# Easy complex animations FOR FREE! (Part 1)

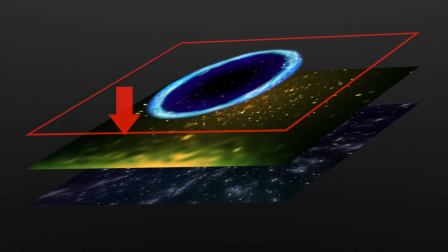16:22 Now, as you can see right now, we're able to see through this top layer of transparency because we've applied the mask. That means that everything outside that mask is invisible.
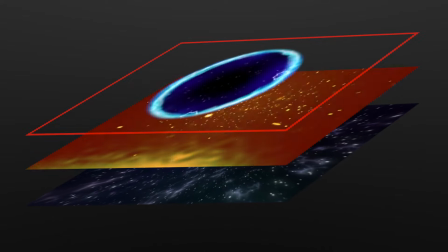16:33 So now all we can see below is the volatile particle clip that I've just dragged down and onto the timeline.
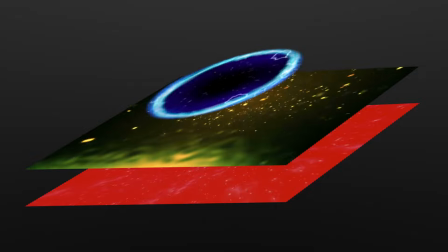16:40 But we can't see those slow moving clips that are on this bottom layer down here anymore.
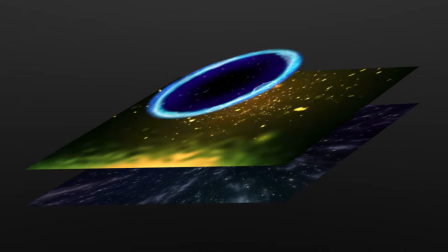16:46 So what we can do to merge these two bottom clips together is I'm going to apply a blend mode to this top star clip.
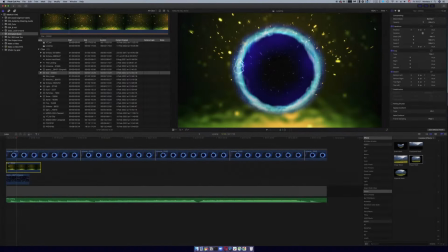16:57 With this clip selected, we can go over to the inspector window and we can find what we call here the blend mode in the compositing section. By default, the blend mode is set to normal. Now in this drop down menu, we can see we have a plethora of different options.
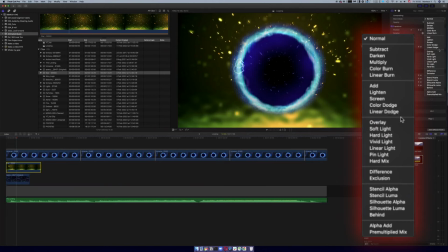17:13 And what these different options do is they play around with certain aspects of the selected video clip. Some will play around with the darkest parts of an image, others will play around with the brightest parts of an image, and some will play around with a video clip depending on the colors that are used within a video clip.
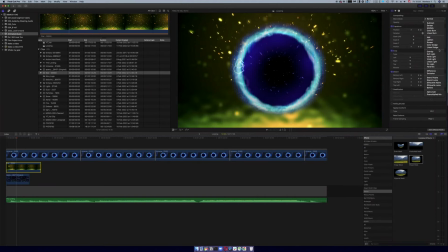17:32 Now, there is a whole science behind each one of these options, and there's a very specific and mathematical way that they all work. And I'm going to be totally honest with you, I don't know what those mathematical reasonings are for each of these.
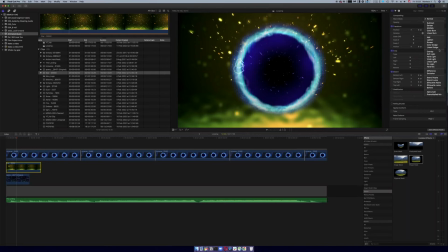17:46 And hand on heart, whenever I'm using blending modes, I start at the top, I work my way down until I find something that works for me. All I know is it's a great way of blending together some different video clips on the timeline.
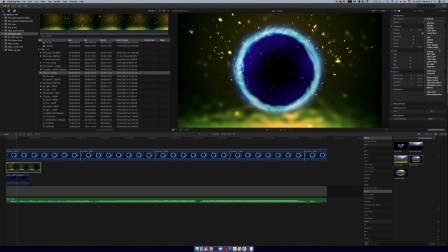18:00 So one thing that I think is going to work is this overlay, but with your video clips, make your way through the list, have a play around, mess about with different options in the blending modes until you find something that works for your clip.
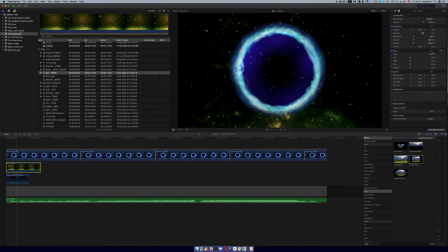18:16 So let's click on overlay, and here, well, that's kind of made everything super dark in the background, so maybe an ad. Ad seems interesting. Okay, yeah, nice. So we have these different elements flying around. That's cool. One thing I don't like on this clip is the fact that we have this kind of big yellowy, greeny, static thing at the bottom. So what I'm going to do is, which is something that you can do with these visual elements, is to zoom in and reframe that a little bit. So I'm going to scale up here. So it increases the size of that.
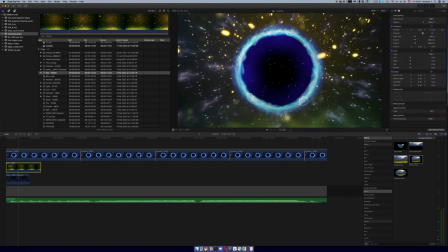18:57 And then I can move that picture down. So then we don't have any of that static element left in the picture, and then move it so it's just those volatile particles, which is the part of the video that I really like.
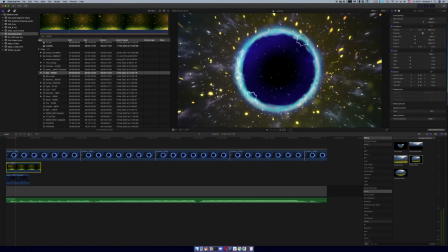19:11 Now you have to pay attention here. You can see if I go down too far, we come to the edge of that video clip. That means it's moved so far down that that's now the very top of the video clip, which is something that we don't want. So we want to make sure that that, at the very least,
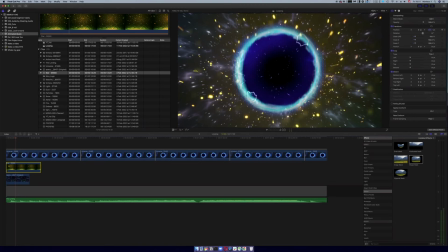19:28 is ever so slightly over the top of this of the video stage here in the video editing window. Now that we've found a blending mode that works, let's watch back with the clip and see how those particles kind of all interact together.
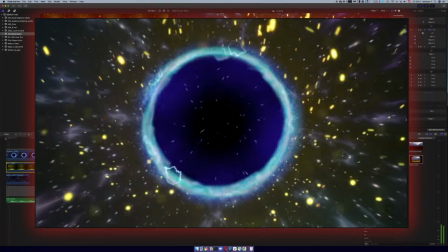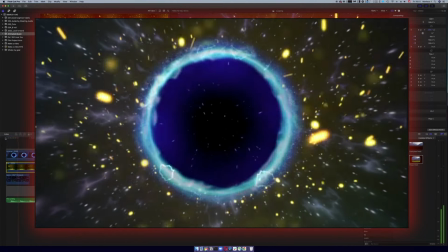19:50 Okay, I kind of like that.
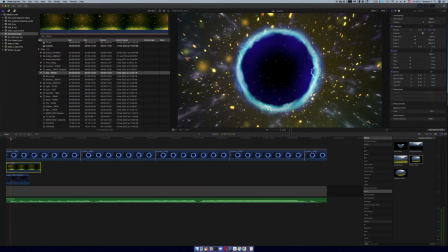19:56 As you can probably tell, with these three different elements, there is quite a bit of difference in the color.
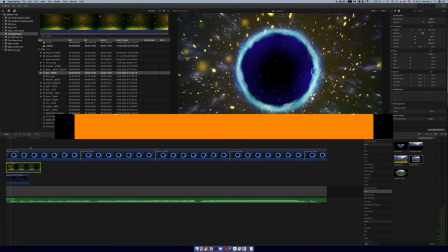20:02 Now, one way to tie the whole thing together is to play around with the colors a little bit in order to make them kind of a similar tone.
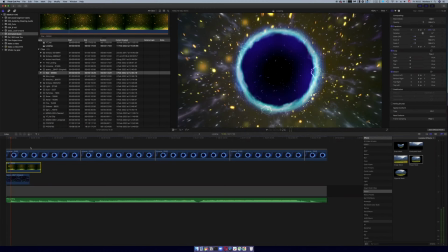20:12 So you can have it like a monochromatic image that kind of ties all of these different visual elements together. The new clip that I've just added and used the blend mode on, this is quite a yellow hue.
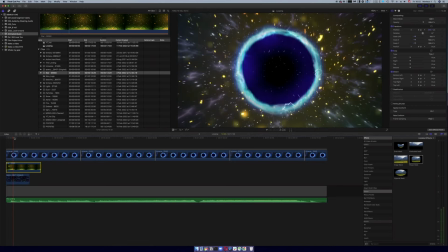20:23 So what I'm going to do is I'm going to just go to the most basic color correction options here in Final Cut,
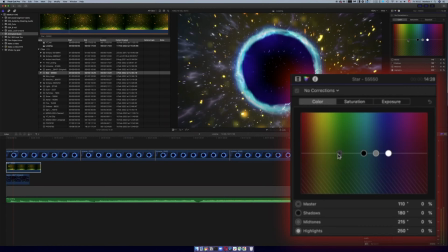20:31 and then just tweak it so I make it more blue. So I will reduce those. So I'll reduce the blue there, and then with the highlights, which are these kind of, all of these kind of particle elements, these are all the highlights, the brightest parts.
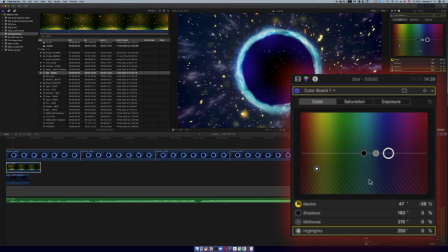20:46 And here I'm able to adjust the colors depending on the shadows, midtones or highlights. So I'm going to pick out these heights. So I pick these highlights and I bring them all the way up to blue, kind of tying it all together.
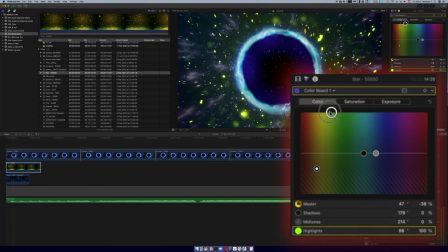21:03 You can kind of tweak it around to different hues as well if you like. So find a nice blue that works. I'm trying to match up here with this central ring. This is kind of the centerpiece of the animation.
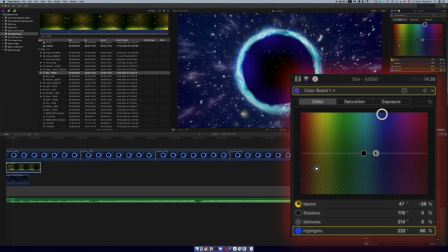21:15 And so tweaking around with the colors here just to kind of get everything more or less on par with that central bluish element. Right, let's see what that looks like.
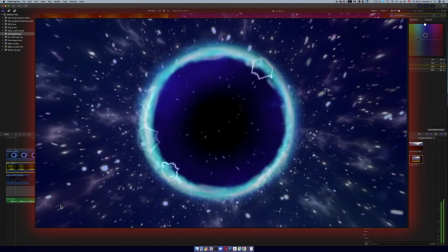21:28 Okay, so those elements look pretty good in terms of color.
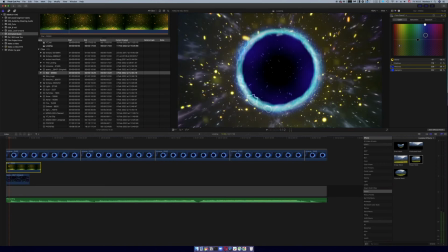21:34 There's with it turned off, and with those particles turned blue, off and on.
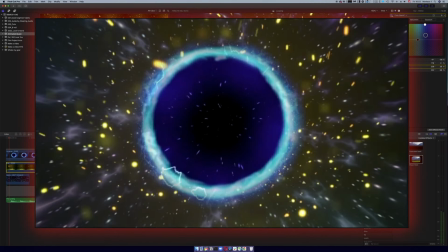21:41 So that kind of ties the whole thing together, which is really nice.
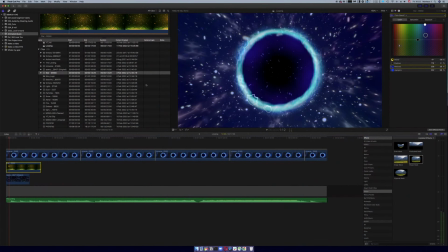21:45 Now, the final clip that I wanted to add on was the light leaks here, these kind of dissolvey elements.
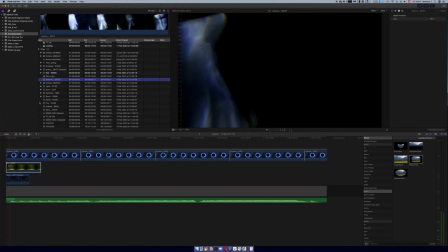21:53 And to add those in, I'm going to use the similar technique of using the blend modes. So I'll drag that down onto the very top, because I want this to kind of overlay over everything.
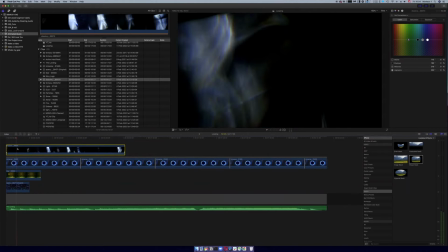22:06 And I will then go back to the inspector window, and just as I did with the previous clip, I'll go to the compositing section, I'll find my blend modes, and then go through until I find something that really works.
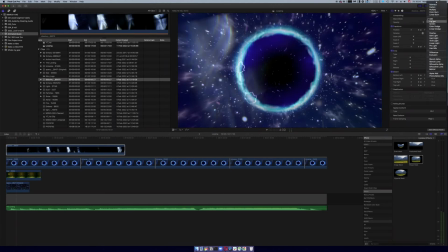22:22 So we have, so that overlay is a little bit too aggressive.
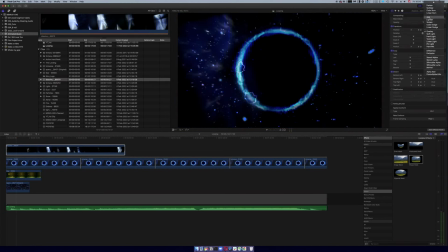22:28 That add seems to be working pretty nicely, and
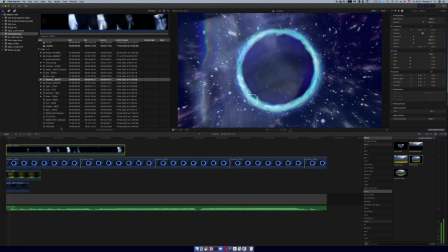22:34 so it kind of adds in these kind of extra flaring elements throughout the animation.
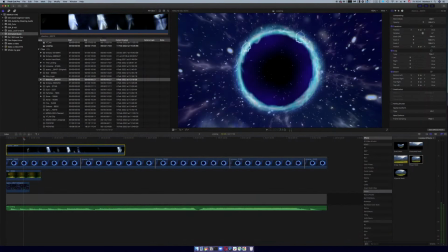22:44 All right, and that's how to go about using blending modes to kind of further mix together different layers of video within the same video animation. But this playing around with blending modes doesn't just work for video clips, it can also work pretty darn well for graphics as well.
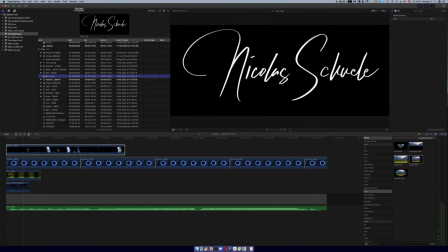23:01 So, for example, I have Nico's logo here that is used previously on some other videos, and I bring that down and onto the timeline. I can scale it down so we have it more or less the correct size.
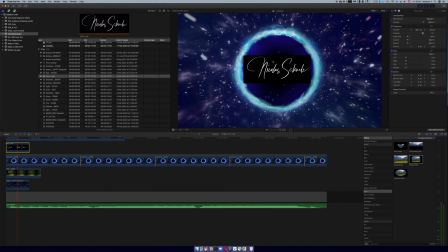23:16 And then again, I go to blend modes, and let's try that ahead. There we go, and that is perfectly got rid of the black, and now we're just left with Nico's logo in the center of frame for everybody to pay attention to.
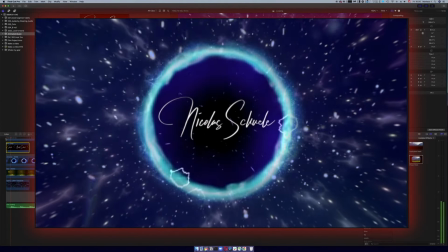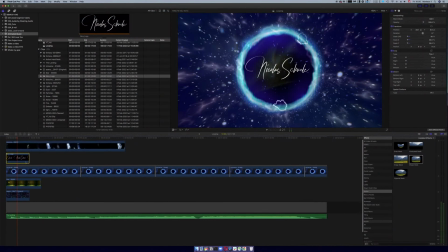23:39 Okay, now that we have set up this look, it's a simple case of then using the same techniques that I said for looping the animation on these clips, on these two clips down here. And then I'm going to separate out this top light leak,
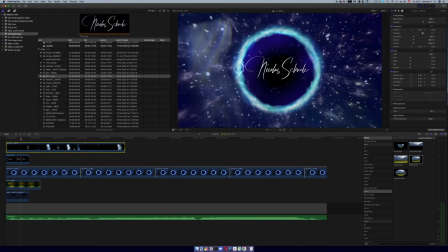23:58 kind of lens flare-ish element on the top. I'm going to intersperse that throughout the video so it comes in at kind of random moments. And then stretch out Nico's logo so obviously it runs all the way through.
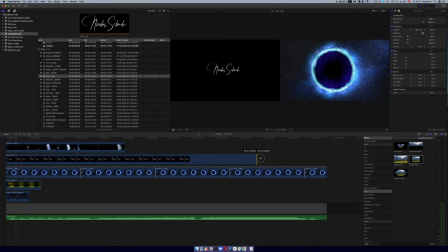24:12 And I shall report back to you at the end.